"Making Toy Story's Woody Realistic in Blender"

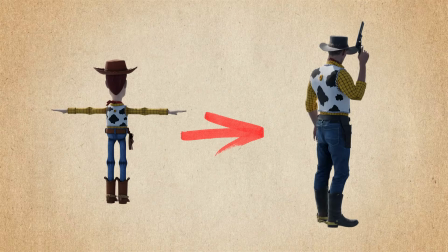What's up guys, I'm Josh and welcome to my video on making Woody's Roundup from Toy Story 2 kind of realistic with CGI and VFX.
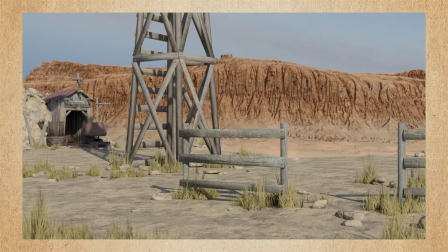This is going to be a quick breakdown of the process and workflow behind my Woody's Roundup character builds, animations and renders.
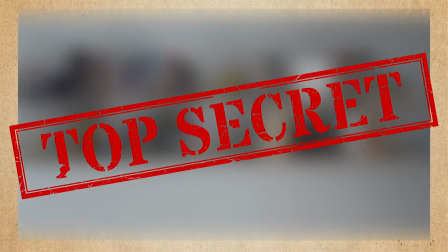So where this project started was actually with a completely separate project I've been working on,
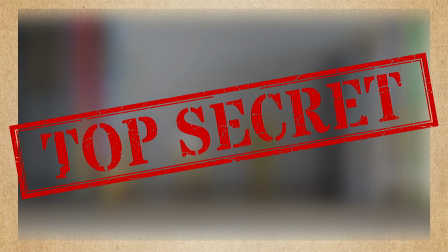which definitely isn't ready, but it may or may not involve toys coming to life. And while I was making that, it got me thinking about Toy Story.
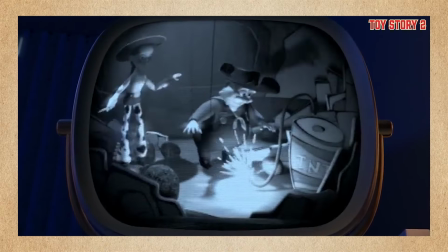So in a similar style to my Dexter's Laboratory and Ed, Edd n Eddy projects, I decided to make some Woody's Roundup animations.
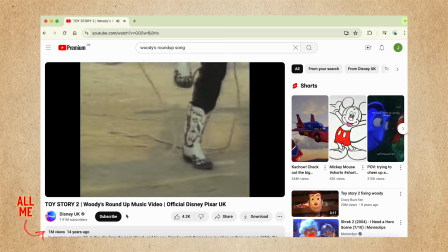So I set up the Woody's Roundup theme tune, which has a very interesting music video,
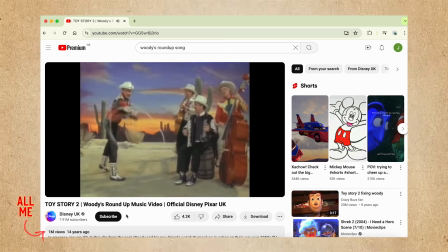to loop until I was finished, and got to work, and maybe slowly went insane.
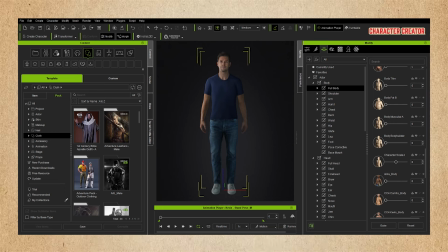Started with Woody and actually had the most trouble with him out of any of the characters I've made recently.
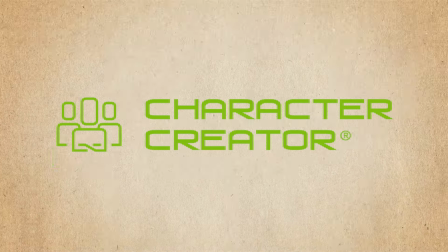As usual, I made the base model in Character Creator,
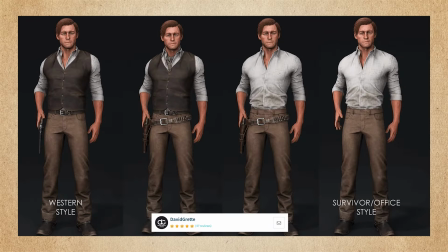but this time I took a lot of his outfit from this cowboy character base, and it was mainly just reshaping things and changing the materials.
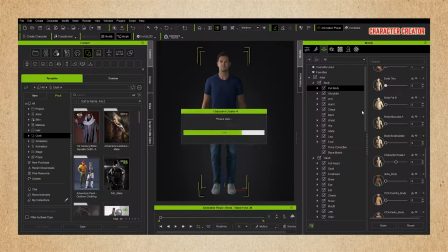My first few attempts were a bit too cool and not really staying with how Woody actually looks,
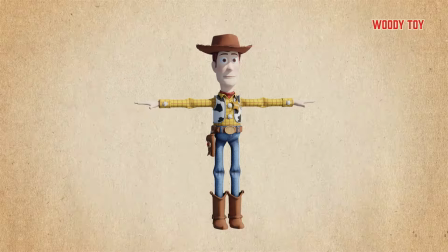so eventually I came back around to the original design and stuck to the jeans tucked into his boots,
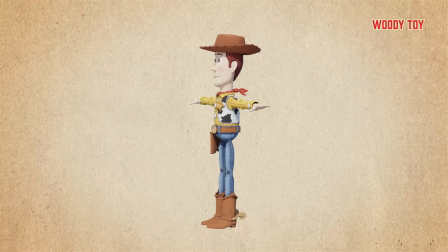the simple check shirt and cowhide waistcoat. This took quite a few iterations and for a long time it felt very YMCA.
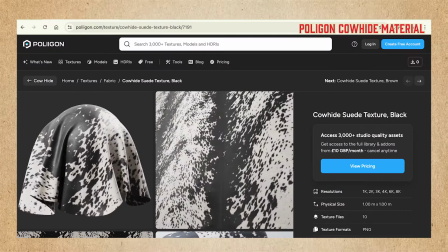Where Woody really started coming together was using the cowhide material from Polygon that I messed around with a bit to get the right balance of looking like the original toy and somewhat realistic.
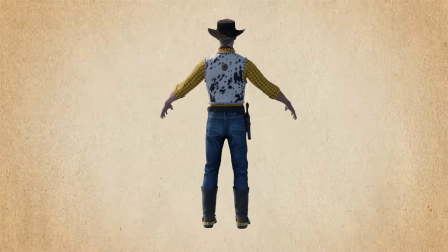I added a wooden button kind of thing to his back to reference the toy pull ring that makes him speak in the Toy Story movies.
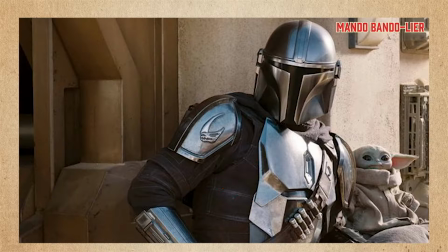And I'm not really sure what this could be in this realistic version, maybe something that some kind of bandolier or a gun could attach to.
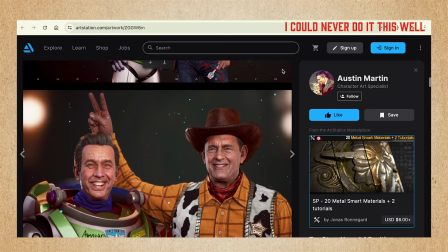I thought for a while about making him look like Tom Hanks, but a few people have done that sort of thing,
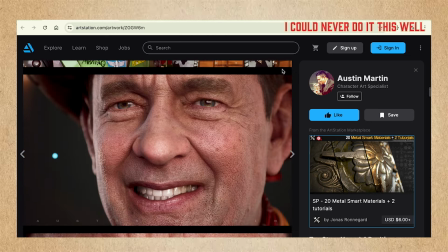and I thought if I did that, I'd need to make all of the characters look like their voice actors,
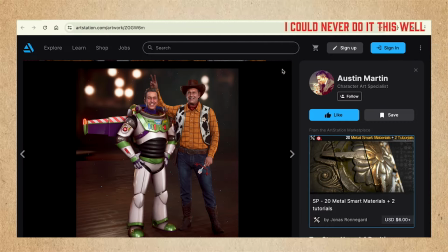which is just making everything a lot more difficult. I then tried to make an older, more rugged, generic cowboy,
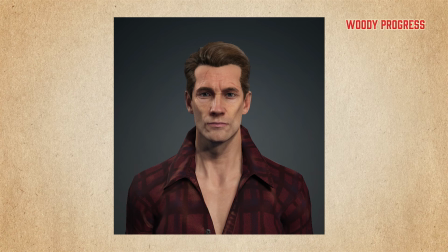but that just resulted in a few versions that felt more like someone dressing up like Woody rather than a realistic take on the existing character.
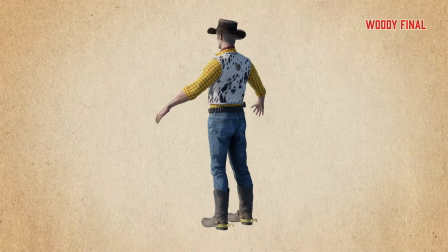After about 10 different versions, I eventually settled on this younger, softer sort of looking guy.
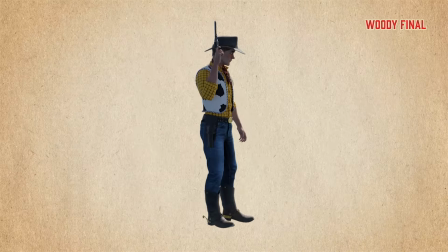Sort of feels like it could be Woody.
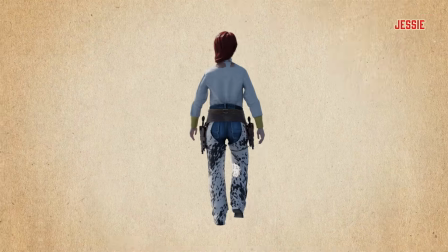After I finished with Woody, I took the same approach to Jessie and Stinky Pete, who all share similar materials and colours to help everything feel like it's in the same world.
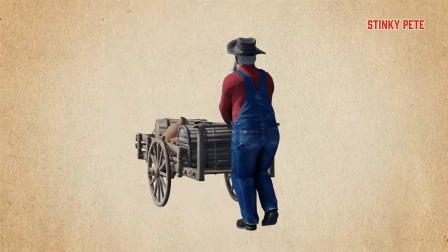Once I'd made the characters, I had a good idea of the sort of style and look I was going for,
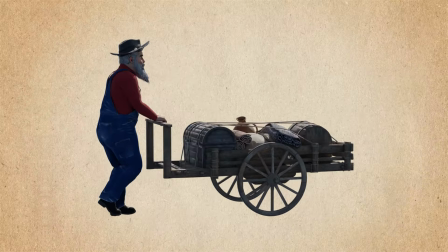which feels like a realistic-ish video game kind of Red Dead Redemption look. And so all I really needed to do was make up some scenes from the Kitbash 3D Outlaw kit and add in a sort of dry,
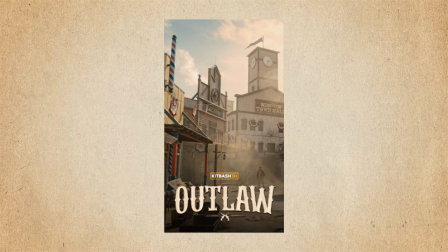hot-looking atmosphere with pretty clear skies.
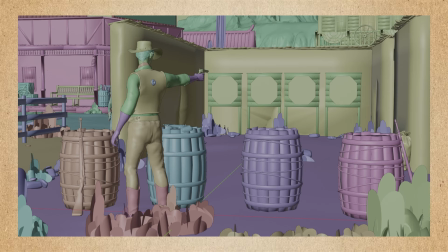The first scene that came to mind as something that could easily loop and made sense for a cowboy was some kind of target practice.
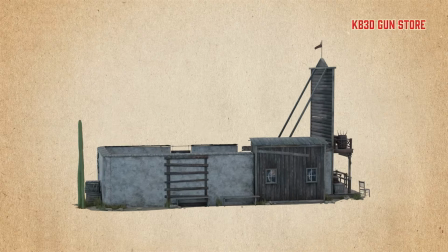Thankfully, the Kitbash 3D Outlaw kit has a guns and ammo store that has a small shooting range at the back.
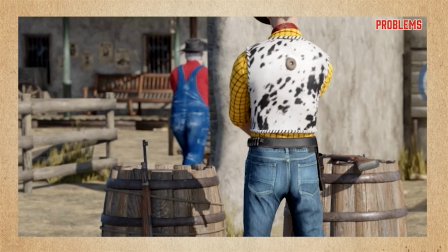So I used that as a starting point and altered some of the walls, added in some barrels, more grass, shifted things around until I had a scene where Woody could be stood in the mid sort of foreground, but there could be extra bits behind him and to the side.
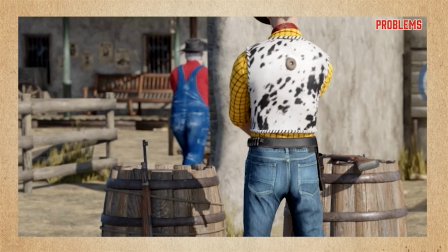For the sort of town high street, I added in all the parts that a western town needs, like a sheriff's station, a bank and a saloon, even though you can't really see what they are. And then I got to work on adding in the animated characters. For Woody, I combined a few different pre-made iClone animations of him shooting, turning and reloading.
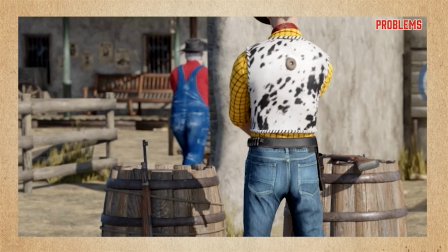It's not very well done in the end, to be honest. It's a bit messy, and I tried to hide as much of the mistakes as possible by putting grass in the way of his feet that move a bit too much. I also couldn't get his hands to work properly with the gun,
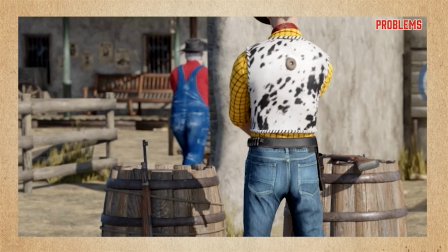so I just angled him away from the camera so that you could kind of see roughly what he was doing without actually showing it.